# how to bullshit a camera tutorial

This is Camera Operation 101. Hey, do you want to learn about camera angles?
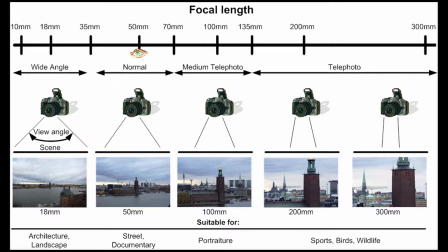8s
Let's go! For starters, focal length is expressed in millimeters. Focal length is what the camera can see and capture in the scene.
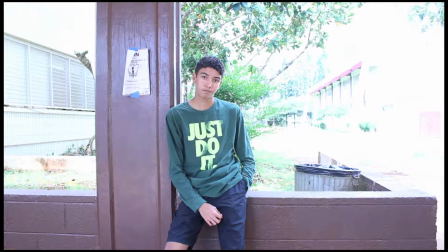15s
The lower the millimeter, the wider the format. The first would be a wide angle, which is give a wide FOV of 18 to 35 degrees,
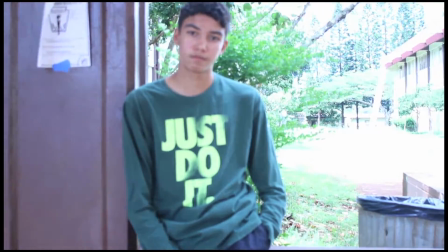22s
normal human eye view of 35 to 70, and a telephoto, which is more restrictive and more directed,
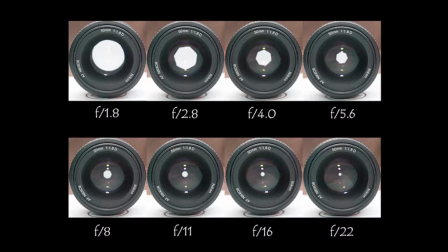28s
70 to 140. Now another thing to remember is aperture. Aperture uses f-stops to determine how much light enters the sensor and therefore the image. The higher the aperture, the higher the blur, also known as bokeh. You can tell this by focal length divided by lens speed equals max aperture.
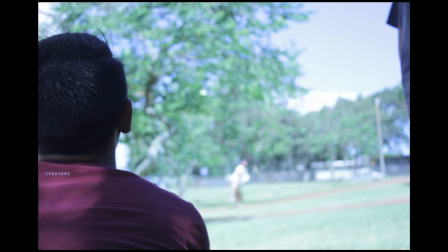44s
You should always know what lens you want to use. A wide angle like this one equals the deepest depth of field and a very sharp image, but can't stretch the picture.
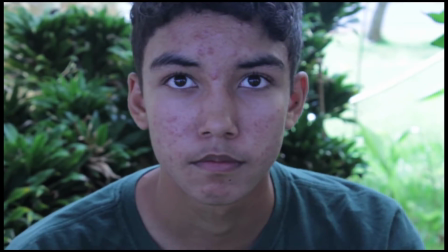51s
Whereas a telephoto like this one is softer, shallower, but more restrictive. Knowledge of magnification is very essential for camera operation.
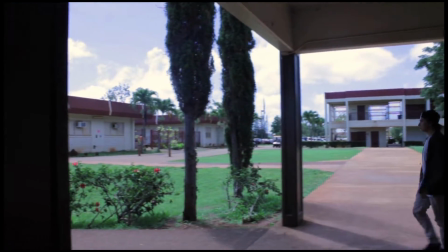58s
For example, a wider FOV is better for chase scenes and walking, like with this one.
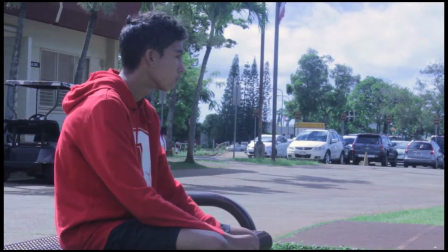64s
Lead and look room is very important as well. Normal is good for creating isolation with an actor.
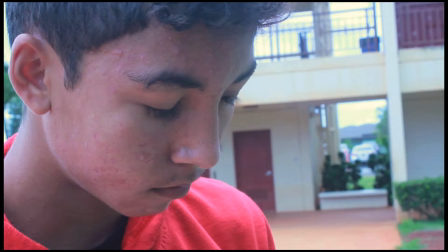68s
And telephoto is good for large emotional detachments, creating empathy with the character. Filters are good for adding to your scene.
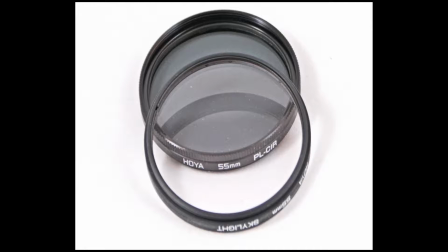75s
A neutral cuts out light and reduces depth of field, whereas a polarizing cuts glare, reflections, and darkens the colors, making your scene look that much better.
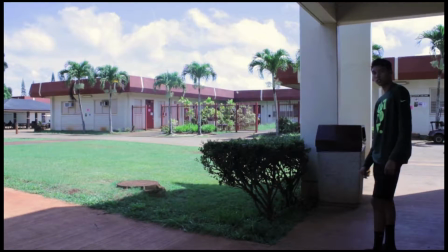83s
Autofocus can add or detract to your scene depending on your camera. For example, this 550D, it detracts because of its lack of autofocus points.
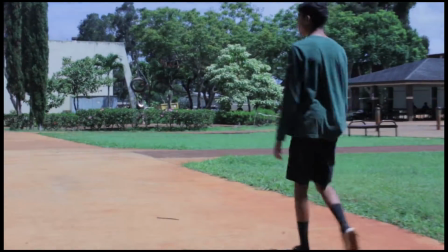91s
Autofocus calculates your distance from the camera and focuses.
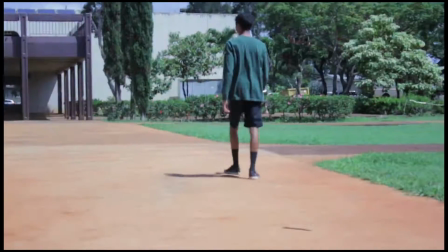95s
A USM lens is good for portraits, a STM lens is good for video because of the servo motor versus ultrasonic.
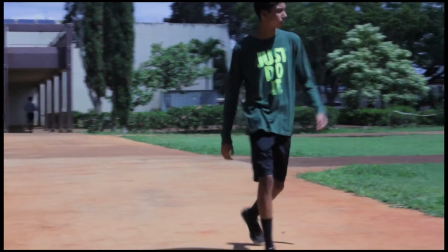101s
A good cameraman should always know how to manually focus. Just simply pull the focusing ring and you get magic.
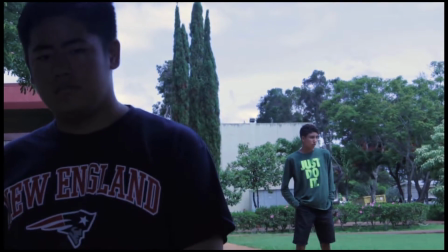107s
Pulling focus is the art of changing focus from one subject to another in a crowded area. Always remember this.
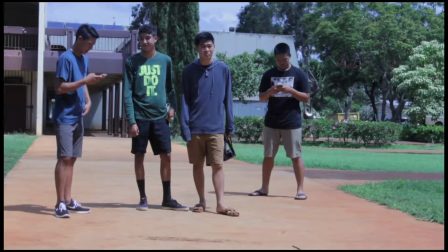112s
Locking focus is quite simply locking the autofocus point on one subject, therefore making him stand out in a crowded area.
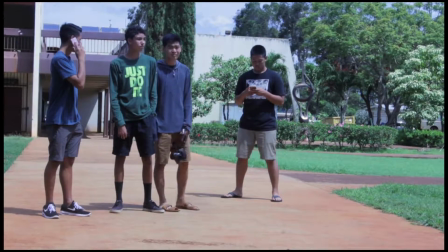119s
For example, Raphael is the only one totally sharp compared to Kael, Troy, and other Troy.
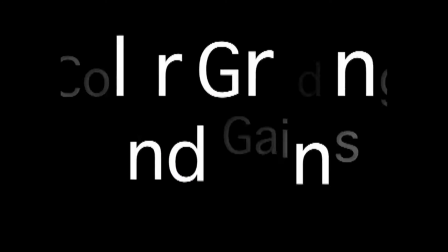124s
Just remember, color grading and gains must be kept to a minimum. As a photographer, you always must know your limit.
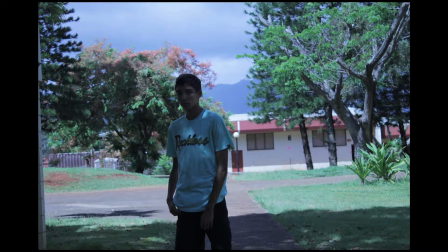129s
Let's talk about ISO. ISO is very important, as if you control the ISO, you control the shutter and the noise. As with this one, this is a very low ISO, so the shutter speed is quite high.
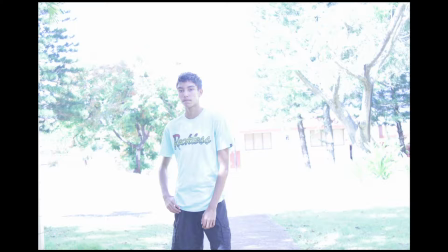137s
With the next picture you have, it's a higher ISO with the up-top exposure by 2 stops. And with the third, you have a 3-stop exposure, but you lose all the dynamic range and the noise that comes with the first picture. Therefore, you get a much noisier and junker shot. ISOs are bad.
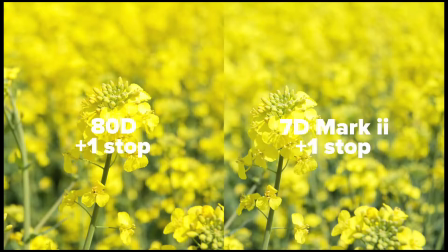158s
Dynamic range is important with the camera. For example, the 80D holds more dynamic range due to exposure stops than the 7D Mark II.
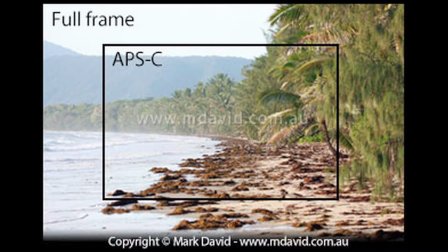166s
Sensor size is important when recording. A full-frame camera has better noise performance, but is generally older, whereas the APS-C has junker noise performance, but is modern and cheaper to find.
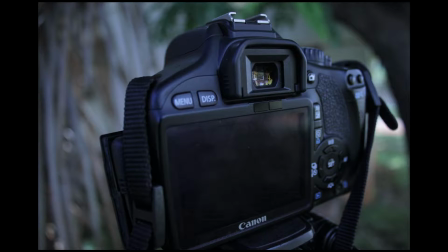176s
Any camera that you get, preferably DSLRs, has a program function. Portrait bumps up the shutter speed to get better depth. Sports ups the shutter speed to sharpen, and high ups the shutter to decrease light. Gain is used by photographers and cinematographers around for use in low light performance.
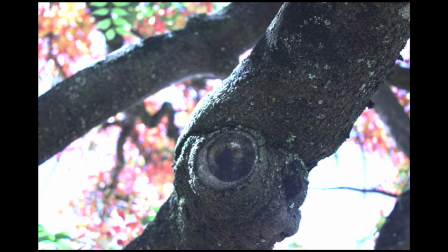191s
Unfortunately, it blows dynamic range, makes the picture more noisy, and loses out on the colors, like this one.
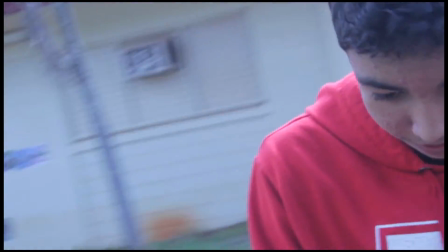197s
To create the floating frame, pull down with the camera so that you compensate the motion of the camera.
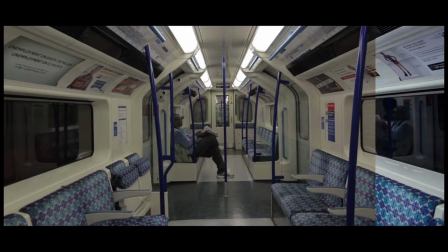202s
You should always be able to shoot raw. Raw has the ability to do everything in post, and your footage is uncompressed and unobstructed.
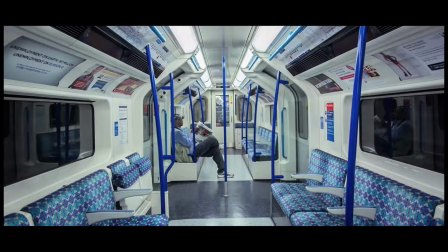209s
As you can see with this magic lantern test with the Canon 5D Mark III, the footage looks much better.
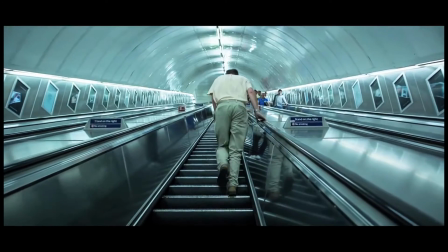215s
You can color code, grade, sharpen to whatever you want, and it makes the thing look that much better.